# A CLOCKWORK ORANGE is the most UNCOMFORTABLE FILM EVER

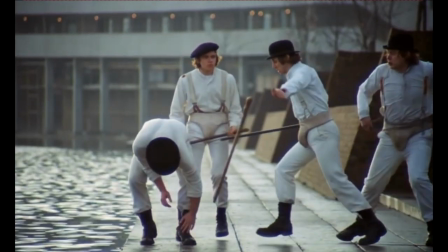2s
So today I'm going to be talking about a movie that I somehow haven't watched, which is A Clockwork Orange.
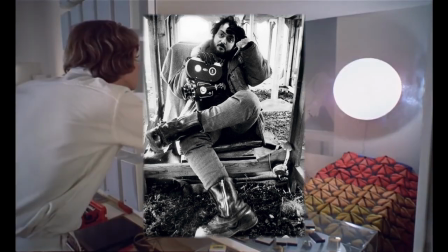7s
Probably one of the most famous films ever by Stanley Kubrick. I somehow haven't watched this movie, so I decided to watch it recently.
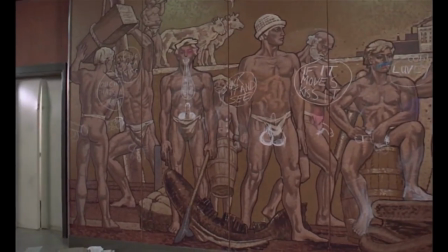14s
Anyway, let's get into the show. So A Clockwork Orange takes place in the world's underbelly known as England.
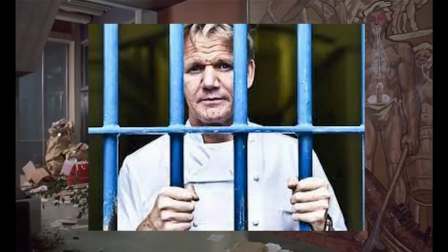18s
Our main character, Alex DeLarge, acting as a kind of criminal, mafia, head boss, gang leader.
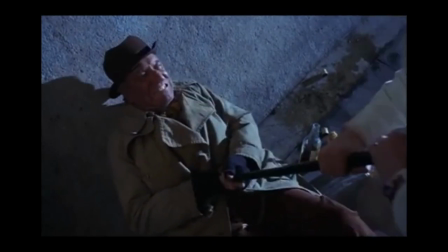24s
The film even opens with Alex and his crew beating an old homeless man for no reason at all. which should tell you pretty much the tone that this film is trying to achieve.
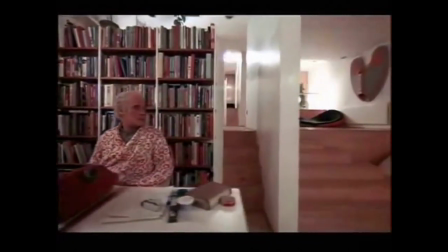32s
Another thing about this film is that it's shot unlike any other film I've watched. Everything is shot like a play almost.
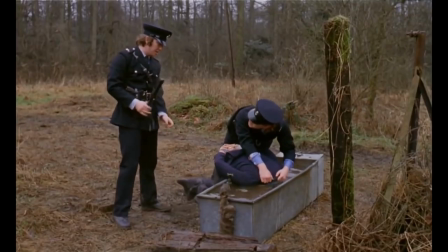38s
Everything is always wide shot, so you always feel like you're out of the action. Even when action scenes are happening, you never actually feel like you're in it with the characters.
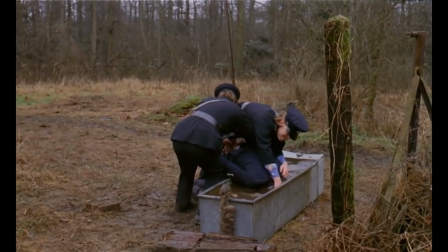45s
The camera is always way off in the background so that you can see everything happening, but it also makes you feel dissociated from everything that actually is happening.
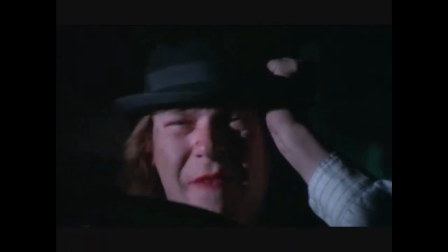53s
The other camera angle that's most used in this film is the very close-up shot of the characters, Which also makes you incredibly uncomfortable close-up angle shots are always very uncomfortable
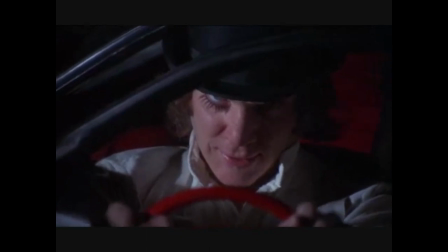62s
to see You get to see all the little pores and details on a human face Well as much as you can
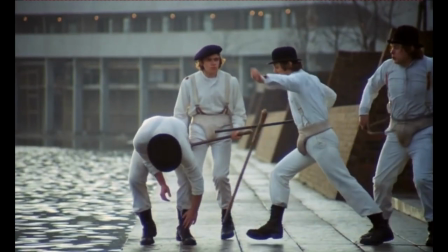66s
see on a 1971 camera the entire film is completely uncomfortable This movie is two hours long,
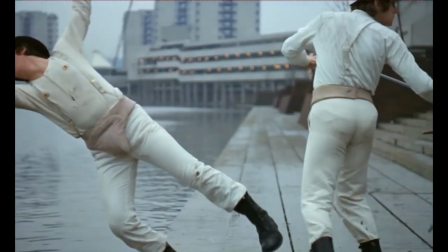71s
but it felt like five hours all the characters in this movie speak like robots But still
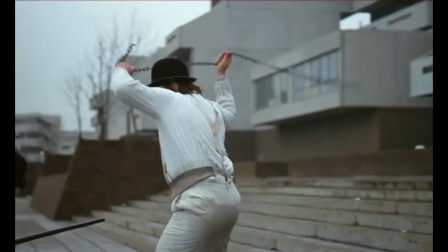76s
have a tinge of human emotion everything in the movie is made to make you feel uncomfortable So the first half
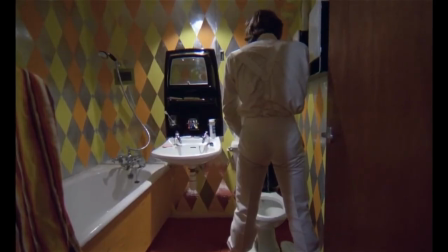80s
of the movie focuses on Alex's life and who he is as a person Alex lives a relatively normal life with good parents school,
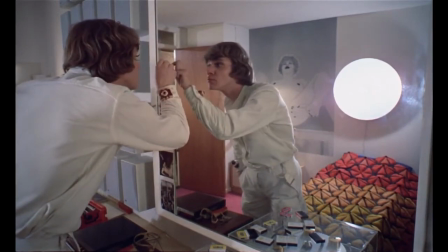88s
he's well off, he's good with the ladies, but for some reason Alex still takes part in criminal acts.
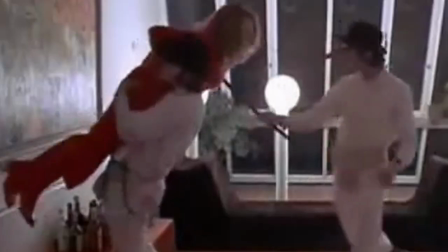93s
Even though he's well off, he still steals. Even though he's good with the ladies, he still decides to go out and, you know, but why, really?
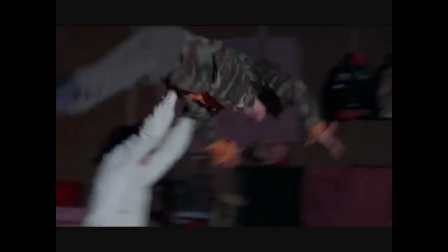99s
The movie never gives you a reason as to why Alex is the way he is. The reason why Alex acts the way he is is because that is who he is.
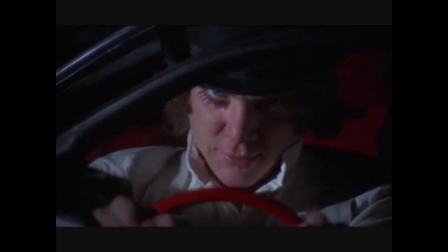106s
Though obviously there's an argument for nature over nurture, but I think this film goes for the nature part more than the nurture,
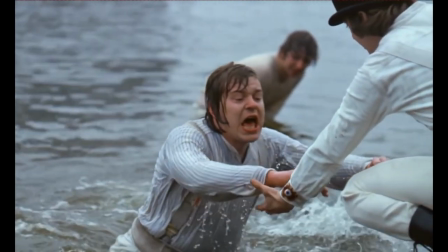111s
with Alex given no real reason for as to why he acts the way he And this becomes integral to the second half of the movie because after Dumb and Dumber here
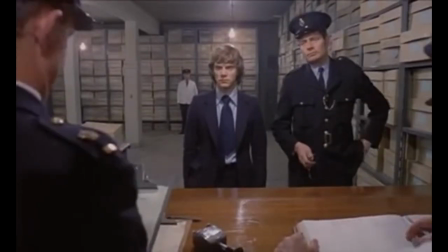118s
decide to betray Alex after one of their heists goes wrong Alex gets sent to prison And so this represents a turning point in the
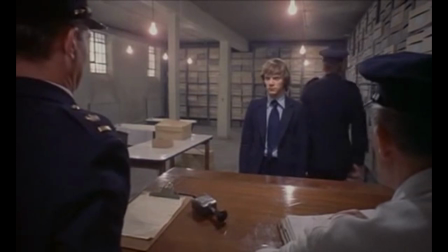125s
film as this is where the actual meat of the film is really held as everything before This was more of a setup for everything that comes after it You
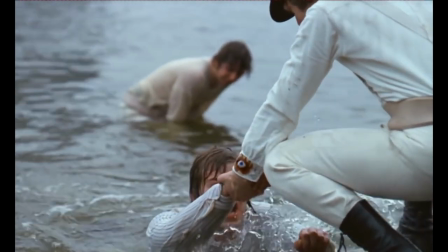131s
really need to get to know Alex as a character and who he is to have a sense of sympathy by the end for the character So essentially
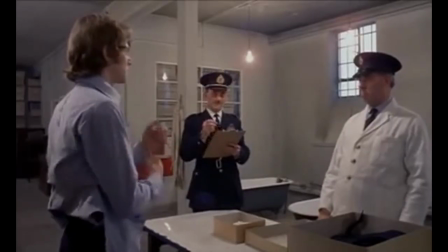137s
what happens after Alex gets into prison is that he stays there for a good amount of time during this time in prison He behaves like a
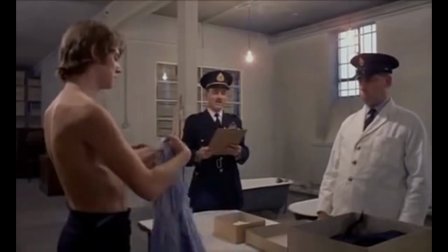143s
good boy, gathering favor with the rest of the prison inmates and the priest inside the prison.
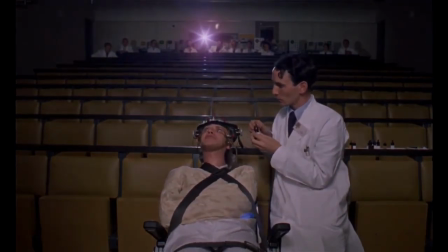147s
However, afterwards, Alex decides to take part in an experimental procedure, hearing that if you take part in this procedure, they will let you out of prison.
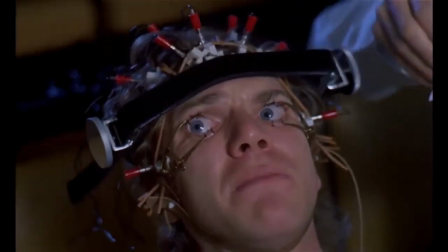154s
The doctors need to subject him to hours and hours of footage of terrible things being committed, all the things that Alex once reveled in.
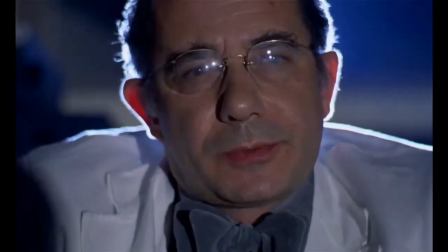161s
This eventually drives Alex insane, and he develops a repulsion to things that he once thought was his normal nature.
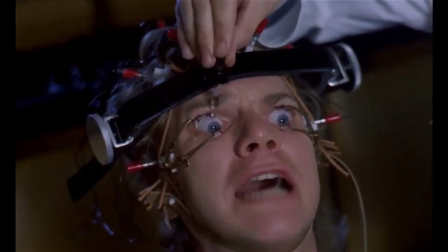167s
So much so that even seeing a naked woman makes him feel sick to his stomach.
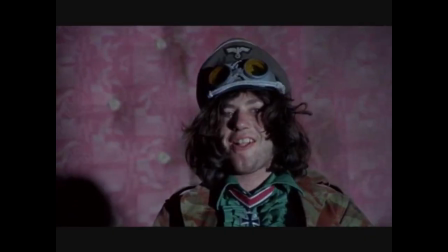171s
And this is the next thing of the movie, is to take someone's nature, whether that be bad or good, and twist it in a way to where they cannot act upon it.
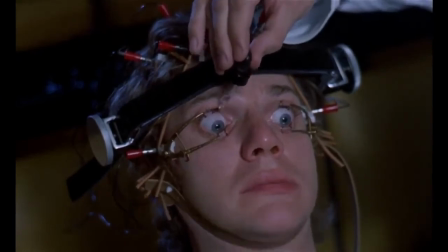179s
And the question that the movie brings up is, at that point, is Alex human anymore? Does the choices of what you act upon not make you what you are?
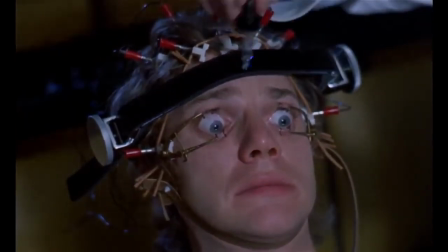186s
If you can only act one certain way due to a compulsion forced upon you by others, are you still human?
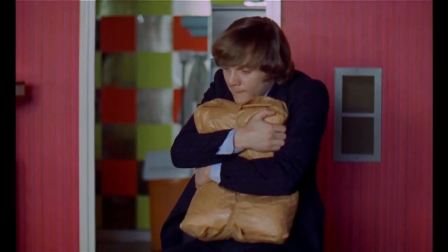192s
And this is further showcased when he's released out of prison and he goes back to his home, only to find that another man is sleeping in his bed, acting as the son to his parents,
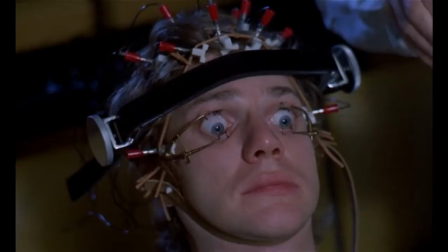200s
Further treating Alex as if he's less than a human despite being cured nobody ever treats him like he is cured They all
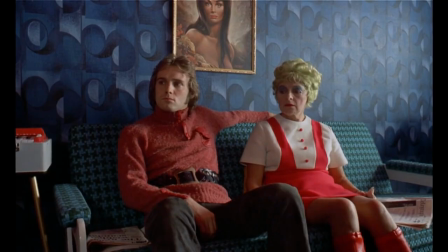207s
treat him like he's some kind of animal his friends reject him his parents reject him the homeless people reject him This homeless guy that ever from the first scene he's come
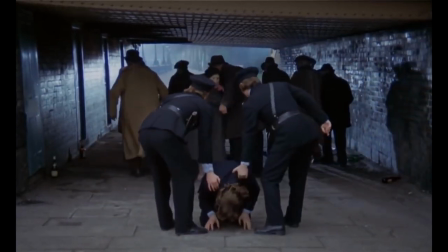215s
for revenge now The only person that Alex could rely on was himself But he doesn't have that now and be it for better or worse It's
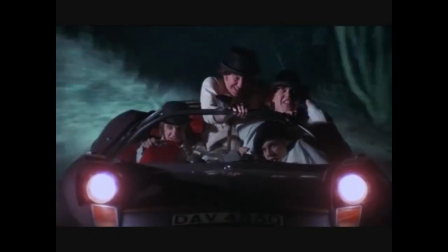220s
made him less of what he was even the people that want to help them don't really want to help them They only use them for their own
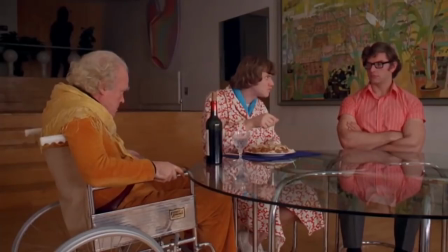226s
selfish desires like this old man here who was a previous victim of Alex's when he was back in his Joker days, he attempts to use Alex as a way to destroy the government for his own political reasoning.
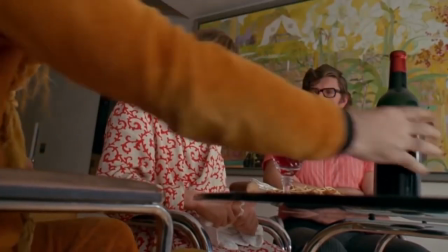236s
The old man does not care for Alex, he only uses Alex as a means to an end,
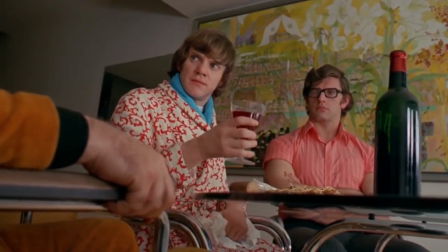241s
a puppet or an animal to be controlled in order to achieve their own goals.